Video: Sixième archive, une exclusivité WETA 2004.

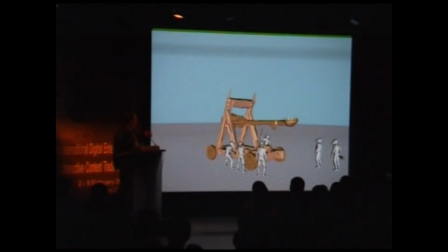(37:01)
And this is just one of the motion editors taking the raw motion capture for the guys who are
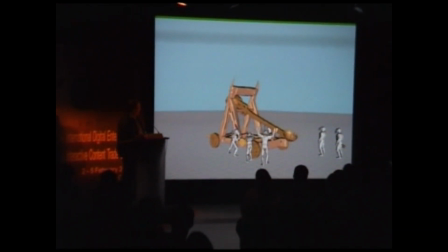(37:07)
the massive agents who are loading the catapult, and kind of just having some fun one night with
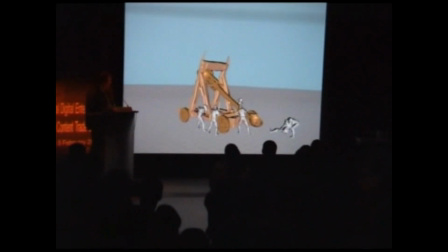(37:13)
different ways of putting this motion together. I don't think we ever actually see this in the film.
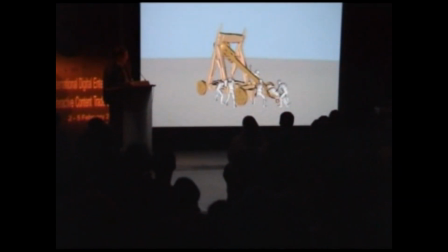(37:19)
I hope we don't.
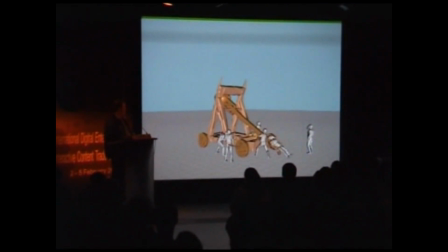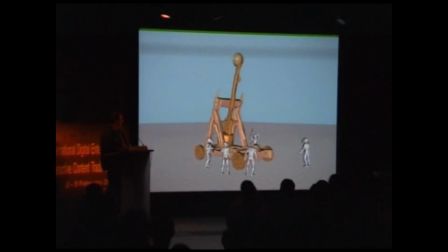It's very nice. Yeah. So that wraps up my ministerial piece.
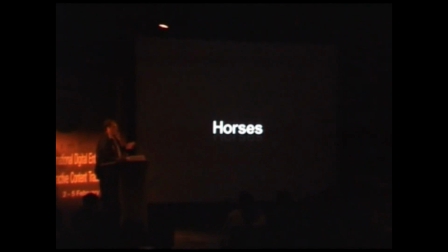(37:38)
Rolling right along. So horses. Horses are the kind of the big hidden digital creature in film 3. There's a lot of horse carnage, a lot of horses get really badly hurt, and they're all digital. But we had to really get a great horse model. It's like, with a troll, people don't really know what a troll is supposed to look like.
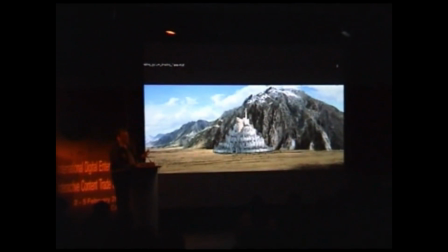(37:56)
So you can kind of, you've got some leeway with how you create a troll.
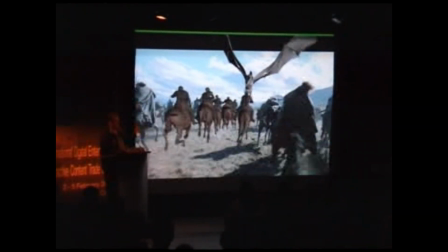(38:01)
But with a horse, we all know what horses look like. What's more, we were going to have digital horses alongside real horses in shots like this.
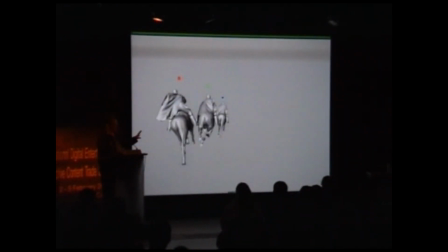(38:09)
And so the audience was going to have a very immediate context for judging whether or not we got
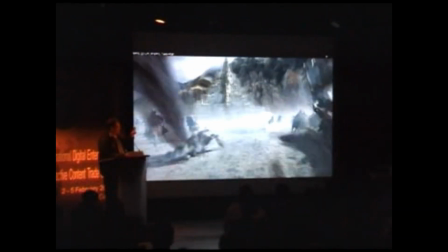(38:14)
the horses and the cloth soles on the backs of the riders, all that sort of thing,
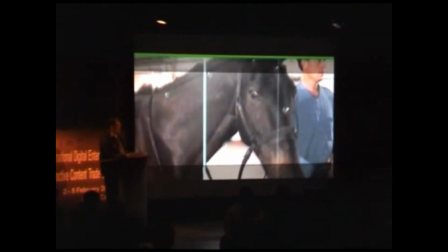(38:19)
correct. So one of the things we did was, for the first time, we actually did motion capture on something other than a human.
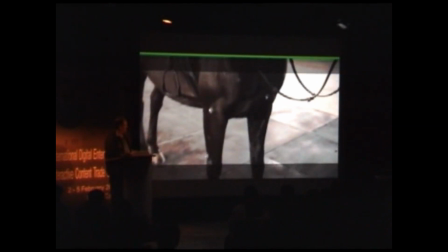(38:26)
We marked up a horse, and we rigged up one of the studio stages at Stone Street with more motion capture cameras.
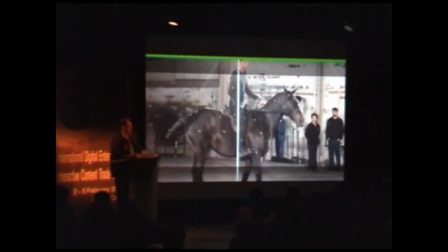(38:34)
And we did horse motion capture. We had the horses walking and galloping up and down the length of the space, and used that.
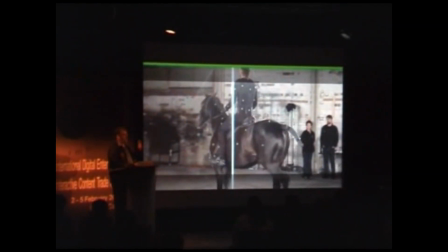(38:43)
And that last shot, we just saw the Felbies taking out the horses. I think some of the horses are motion capture and some of them are keyframe.
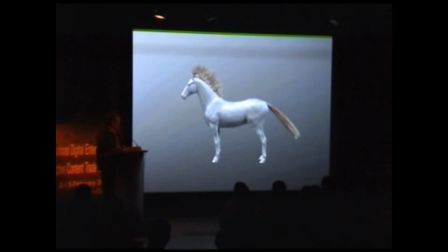(38:51)
Up to the point of impact, and then they're all keyframe, obviously.
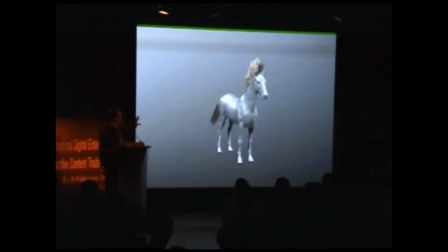(38:55)
And this is our digital horse model with the hair, with the mane and tail in its pre-dynamics phase.
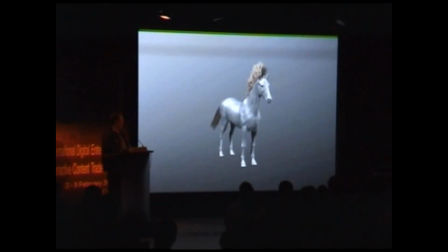(39:01)
It's a really nice subdivision surface model created by one of the models team, which just works so well throughout these sequences. And as well as hero horses like that last one, we had massive horses for shots like this,
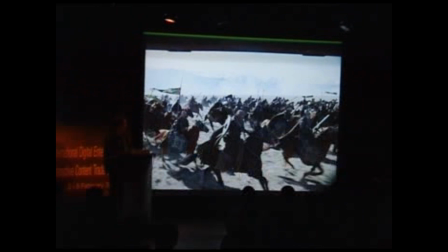(39:17)
where this is the plate that was shot on the central South Island of New Zealand.
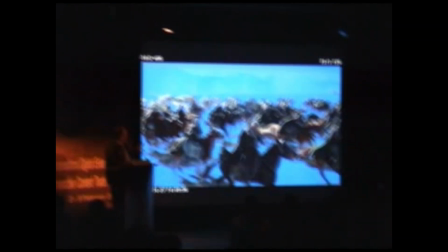(39:24)
Of course, with a shot like this, there's a hell of a lot of roto that needs to go on.
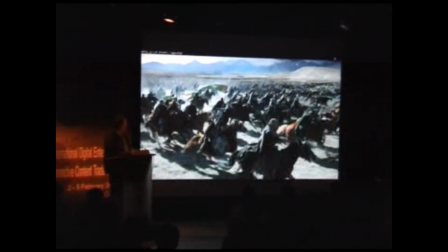(39:27)
So I put this roto pass in just so that we can all feel the pain of the roto artists on this shot, doing manes and tails and flags and things.
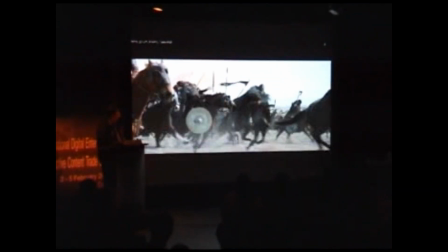(39:36)
This shot where the Rohan riders are charging towards the orcs and they're getting taken out by orc arrows.
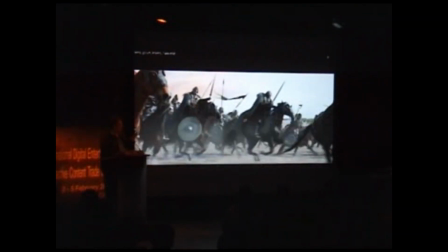(39:44)
It's one of those very demanding shots where we were lingering on digital horses for quite a long time before they get taken out.
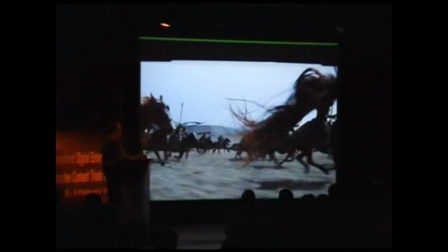(39:51)
This is the plate. Notice that tail that's kind of just flapping through frame there.
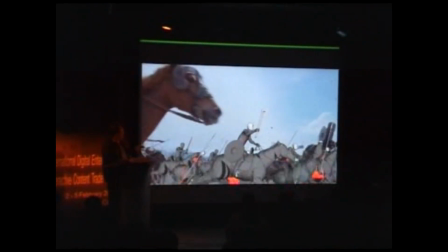(39:57)
And then this is the animation, all hero keyframe animation on these guys.
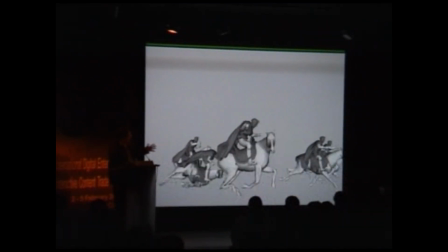(40:07)
And then putting them through the rig,
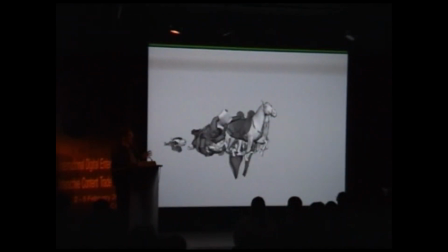(40:11)
cloth soles, mixture of Cyflex and Maya cloth, sort of some of each.
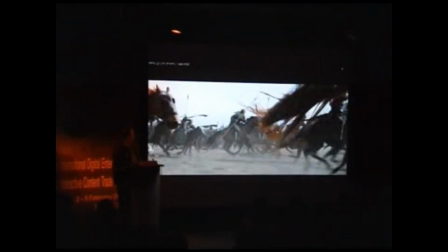(40:18)
And then the final shot again, where
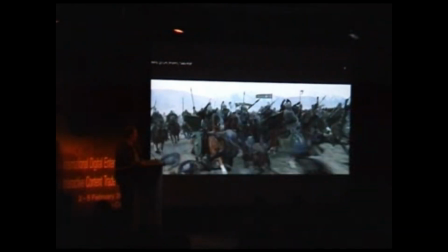(40:21)
hopefully you're not aware that the guys who are going to fall down are digital until they fall, or even then.
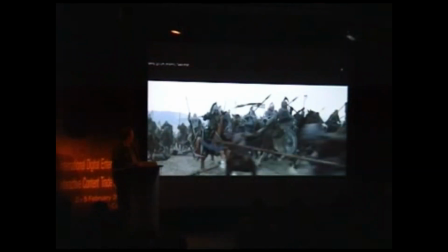(40:28)
This shot of the rider's actually taking out the orcs,
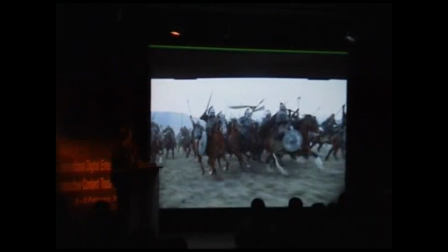(40:33)
where look at this guy coming in frame left here.
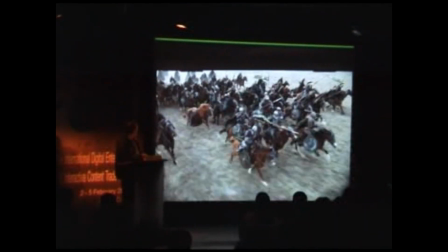(40:38)
Be pleased to know that he didn't actually get hurt.
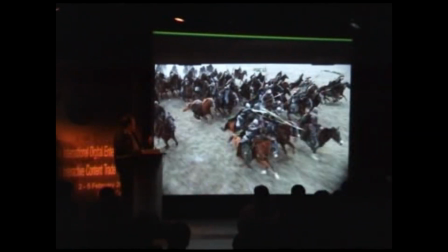(40:42)
That rider was alright, but obviously all the orcs are digital.
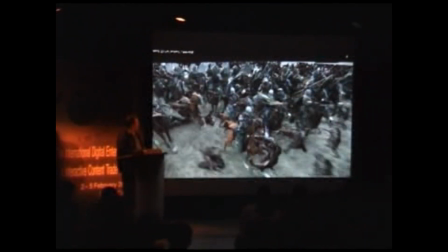(40:49)
They were done through massive.
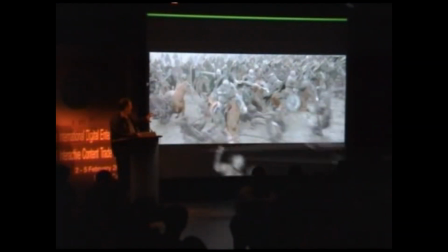(40:50)
This is the massive animation pass, but then for these foreground ones, we actually came in and Jason Schleifer got in there and animated those foreground guys, just so that we got some really nice impact, which was greatly abated by the sound effects.